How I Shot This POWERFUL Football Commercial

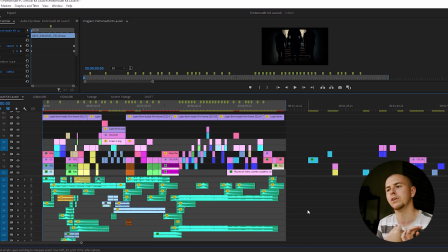(5:52)
like opening segment where you're establishing the people and the city of Portsmouth there's many places in Portsmouth that's like really iconic and symbolic and I kind of wanted like a unique look on how Portsmouth is portrayed but I could have gone to like the usual spots to to shoot the city but i kind of wanted to get that like nitty-gritty side of portsmouth as well like the people factor because it is a very community and people driven place so i really wanted to get that across in this kind of like kit launch 125th anniversary video and if i actually just drag this out and
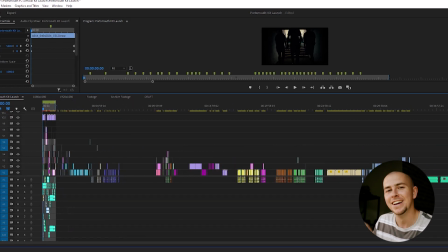(6:23)
show you how much footage we actually didn't use so for a one minute commercial this kind of gives you an idea of the amount there is to play with and if portsmouth come back and said they didn't like something i nine times out of ten i had an alternative clip i think what's
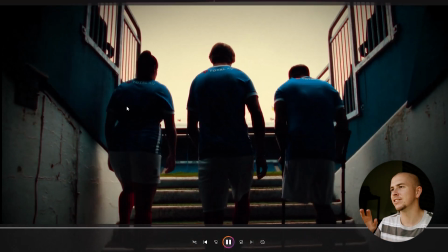(6:38)
really important for these sort of videos as well is kind of teasing the kit at the start like right at the start you can't really see what the
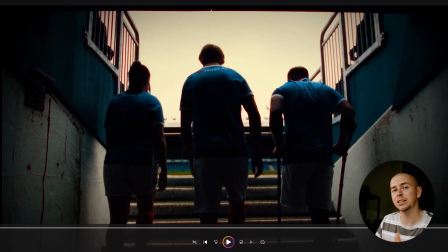(6:44)
kit is but you you can kind of make out elements to it instantly lets people know that what this video is about obviously the title
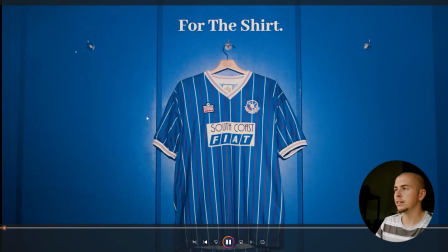(6:50)
kind of spoils it as well but all this kind of like lens flary that is going on over over the top of these clips is actually
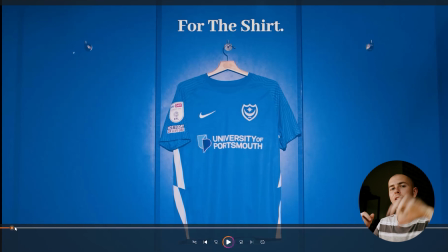(6:58)
me just putting the camera into low shutter and with the big headlight that i had i just kind of like with like one fifth of a shutter i was just kind of moving the camera really quickly around this light to kind of give me that like that lighty effect that's that's all me that's
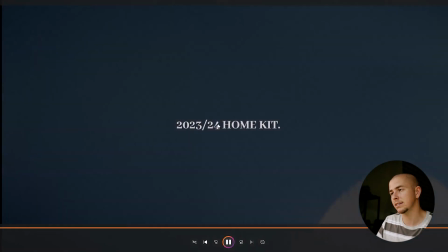(7:12)
not like an ad that's not a bought effect or a downloaded effect like that's that's me doing that um in the changing rooms with a big
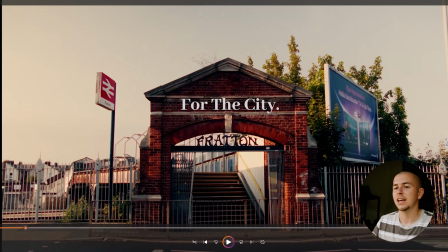(7:18)
light just waving the camera in front of it to get this cool effect and then that's the transition that i really really love i actually use the in camera sounds for this bit and added in a bus noise and a bike just to kind of like reiterate that kind of like you're moving
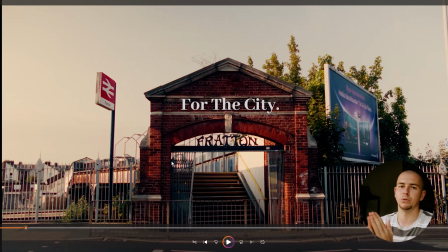(7:33)
into the city obviously this front station is iconic for people who's going to the ground because and i've gone through these arches many many times going towards portsmouth it's always so hectic there so it was nice to kind of get like the less busy part of the day this this is a really
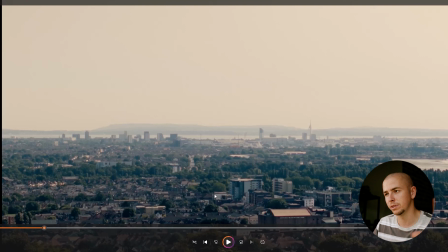(7:46)
iconic place in portsmouth up portsmouth hill really just overlooks the whole of portsmouth city and i knew this was definitely a shot i wanted to get and we were lucky on the day that it was quite like hazy and clear you really still see like the the spinnaker tower in the background again
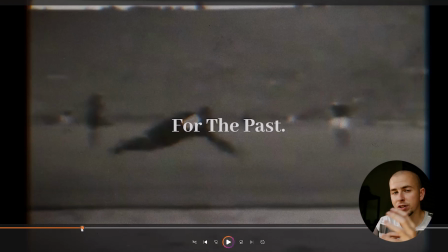(7:59)
this is from the archive footage that portsmouth actually gave me i kind went through all of the stuff they gave me and kind of picked out stuff that i thought was really relevant for this
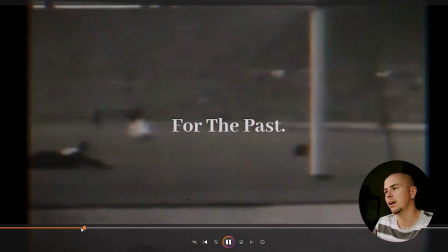(8:06)
video and fit the tempo and the pacing i kind of wanted to include like really old retro stuff
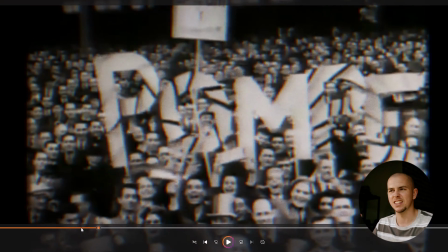(8:12)
i've added a couple of like grainy effects onto this as well to make it look extra older and slightly more digital and going through the commentary as well i i
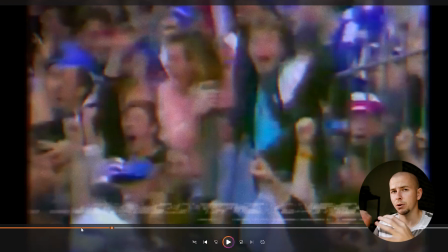(8:19)
there was commentary attached to the video kind of was just picking those bits out and making up my own sentences with the commentary
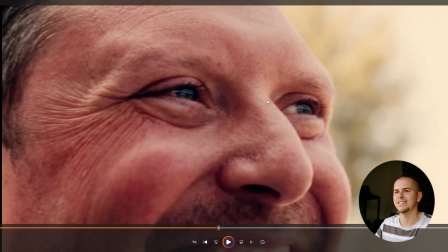(8:27)
love that shot as well there's something about this shot i just think super like cinematic and big cheery smile eyes are popping you've got the nice sceneric colors in the background that's one thing you can't beat with the black magic the black magic is incredible the colors and i think it really comes
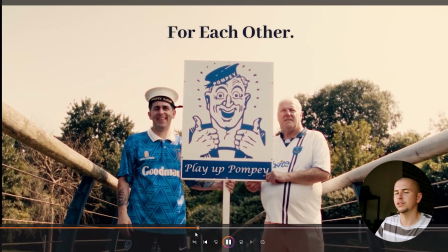(8:41)
across nicely in this video in particular and then there's the drop down into the to the playoff
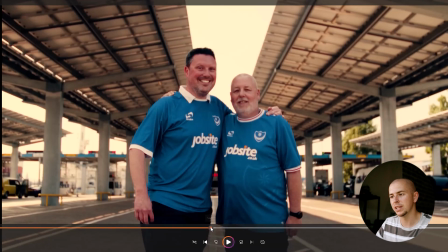(8:46)
horse mode again i used a swooshing effect to kind of add that impact
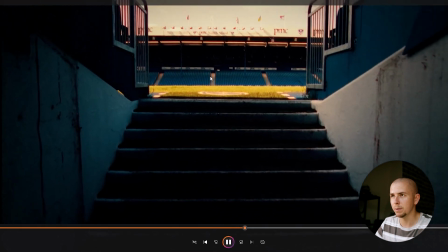(8:51)
and then dip it out from black and
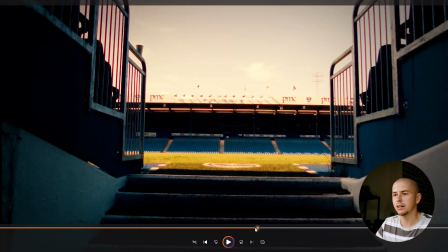(8:57)
then using an in-camera transition to uh so in this dugout clip i whipped
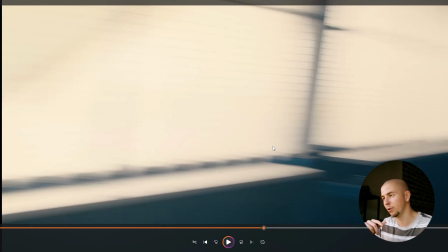(9:02)
to the right and then i knew in my head because i shot that before that this shot when the kit's revealed i just need to go in the same direction
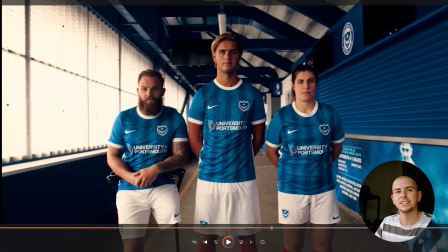(9:08)
and then match the clips up and then it creates this really cool like seamless transition and then that's the first time you see the kit in its entirety i think it's important to note that we split up this shooting day into a couple of sections
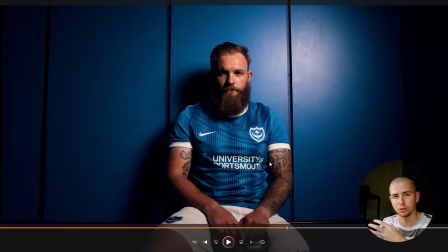(9:22)
so the bits in and around fran park and then the other bits in the in the portion of changing rooms i had a big forza 60 just kind of like to the to the left of them shining down and to get these like nice cinematic in the changing rooms nice lighting nice and dark cinematic
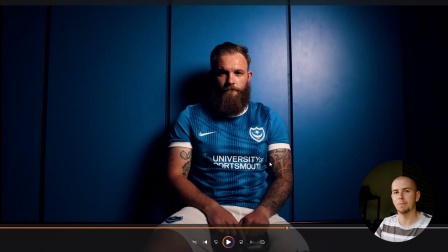(9:36)
it's just kind of like some nice fillers between actually in and around fratton park otherwise you just cut into the same sort of shots so it just needed a bit of like color and variety in it so once everything's shot i had about i want to say like three three or four days to to bring this video together we actually shot the people sections like a week before the kit launch so i was able to put that stuff in place send